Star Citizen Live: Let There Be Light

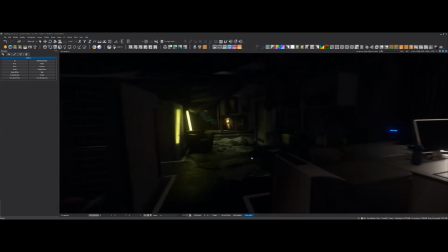there we go now if someone was sitting there they would look pretty cool um
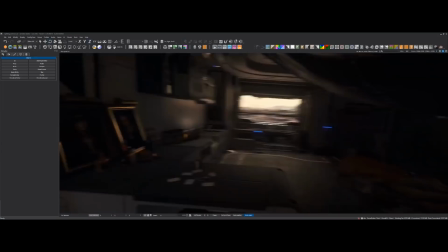all righty what else we're gonna do yeah 20 minutes left wow this is uh
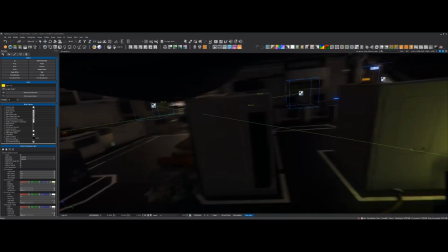not going as fast or maybe it just took a lot longer when i was setting this up initially
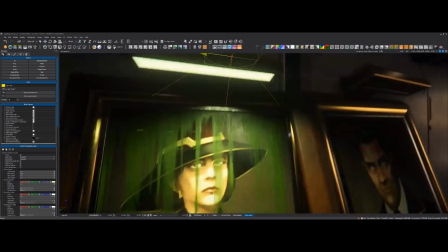no it's okay it's one of the realities every time we do this every time we do one of these shows it's work does not happen on an hour-by-hour basis.
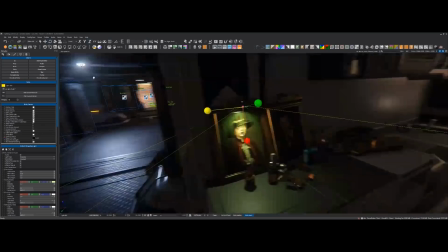There's very few things in game development you can complete in an hour.
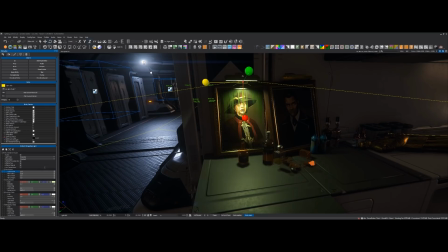Nice and tidy in an hour. But I can do maybe one of those cooking shows, and here's one I prepared earlier kind of moments.
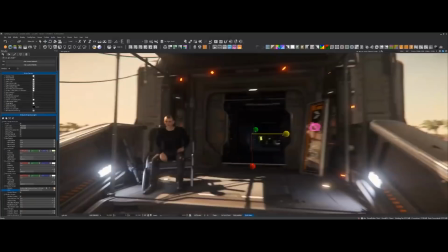But I think maybe that's kind of cool. And then we can spend a bit of time looking at night time.
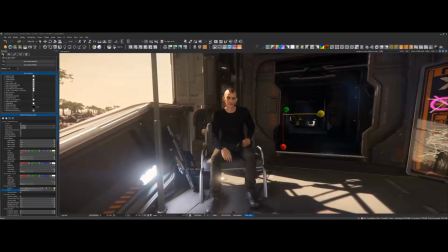I'll do some character lighting on this guy here.
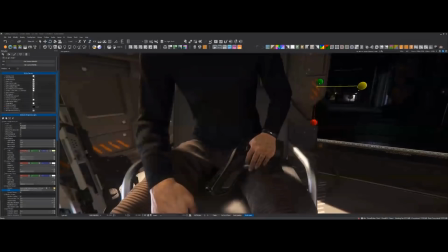um as i said he's he's very untrustworthy of people coming by his uh his little shack so he's prepared and got a pistol as well
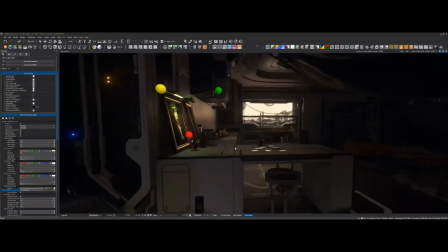and oh the other thing i really i was proud of this he like he stole some of the transit signs from lorville uh and brought them back to
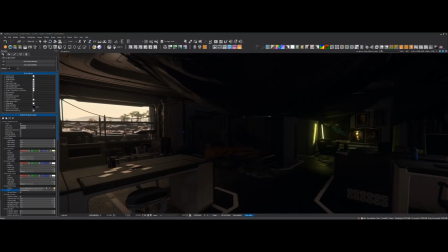his place i'm gonna get a letter from the environment art team yeah there's a lot of things here that should not be
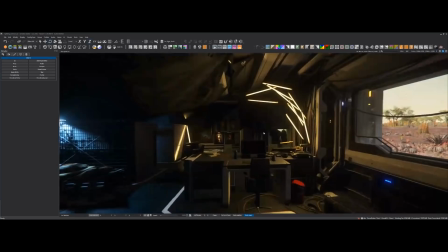in the same location all right so i'm just going to turn on the the stuff that i had done kind of last time and i'll just run through a little bit
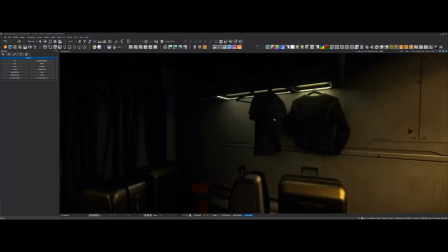of what i was looking at so
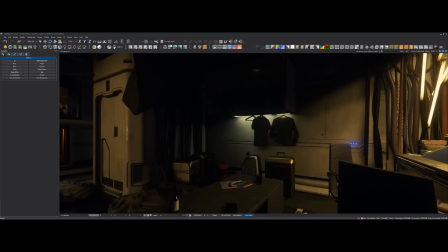again like kind of finding areas um in the location where there's like some interesting props or or opportunities
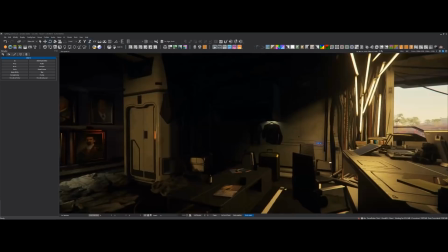to add a little bit of kind of life um so i thought having some like broken broken lights hanging over by his his t-shirts would be kind
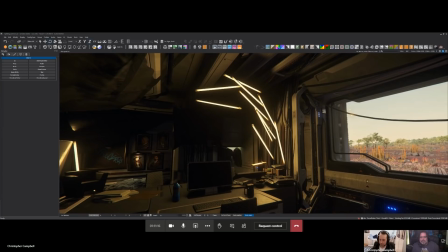of cool um i get a lot of inspiration from
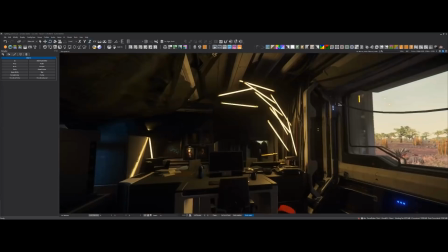Eric Gagnon, who's the art director from Deus Ex,
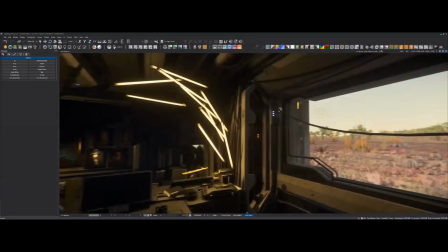the new Deus Ex games, and we like to kind of do some kind of light sculptures in
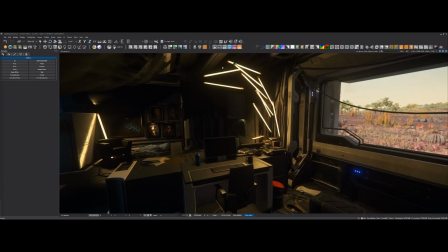a similar kind of way that he's concepted and that's in those games. And it kind of matches the Hurston style.
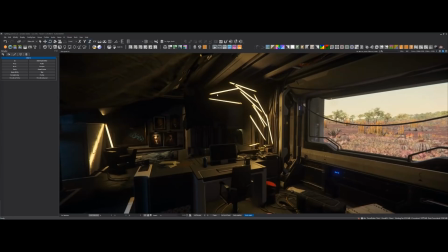We took a lot of the Lorville CBD art style,
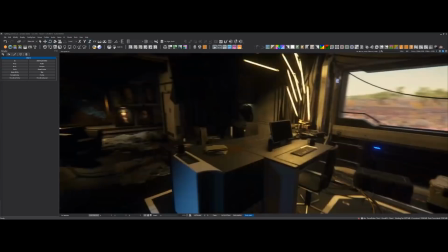took a bit of inspiration from those concepts as well so i thought that that kind of matched up with his uh his
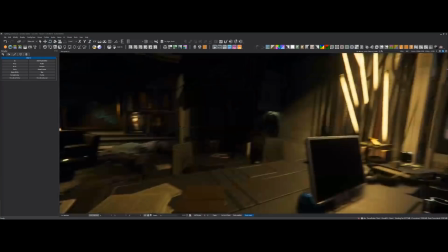work desk he's uh he's a little bit lonely um so you got to have some some company for your tea party
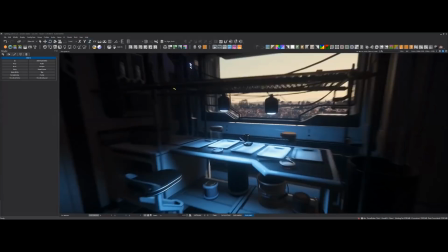when you when you're taking a few too many substances out in the desert
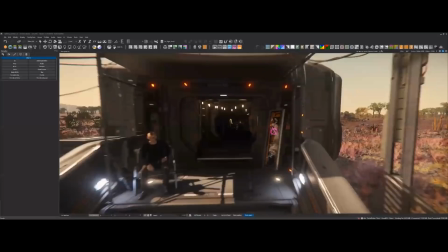so yeah let's uh let's have a look out here uh just a reminder to folks who are submitting questions in the chat.
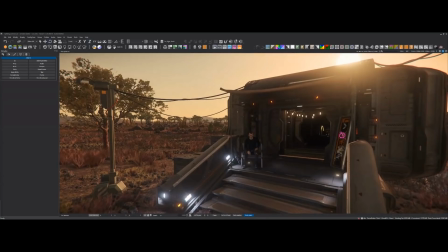Chris is a lighting artist. If your question is about process in how to light a scene, those are the types of questions that are appropriate for Chris.
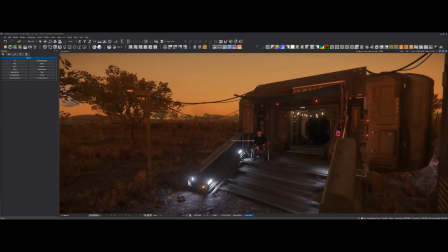If your question is gameplay related or even graphics related or engine related,
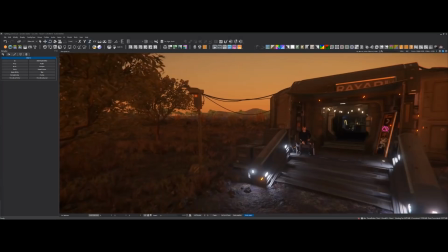which we've talked about to some extent, those aren't questions that are appropriate for Chris.
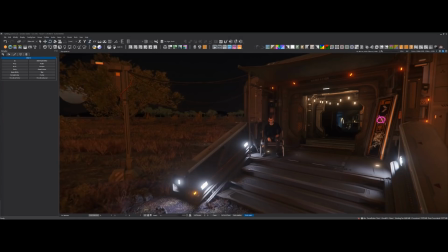Bless my jam. See, a lot of really good and really interesting questions.
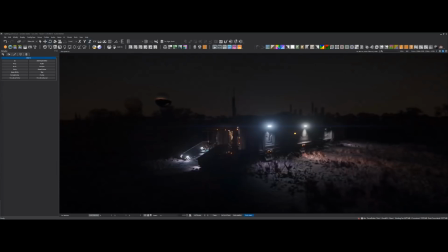Unfortunately, Chris is not the person for those just in case you're wondering, why are they asking my question?
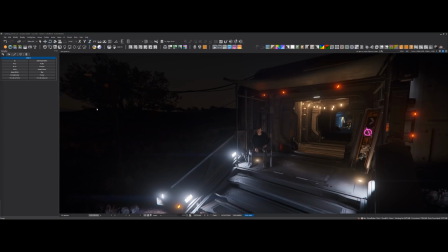I'd love to answer it if I knew the answer.
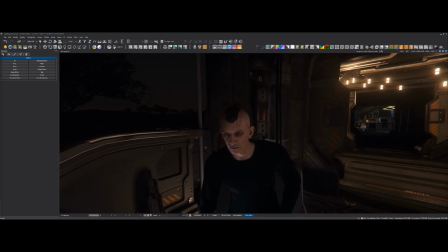Remember, this is an art process stream, so if your question is about the process of lighting a space, that's appropriate.
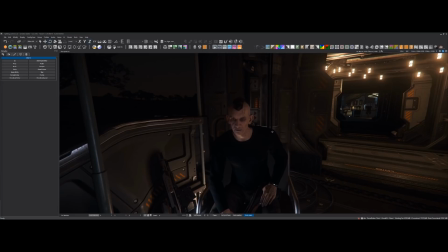If it's can we shoot out lights or stuff like that, or gameplay-related stuff, it's not the stream for that, unfortunately.
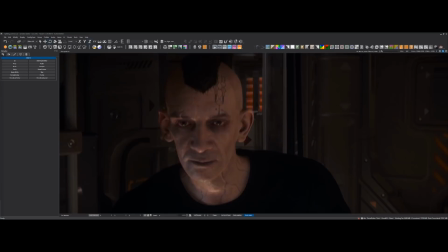Wrong, Chris.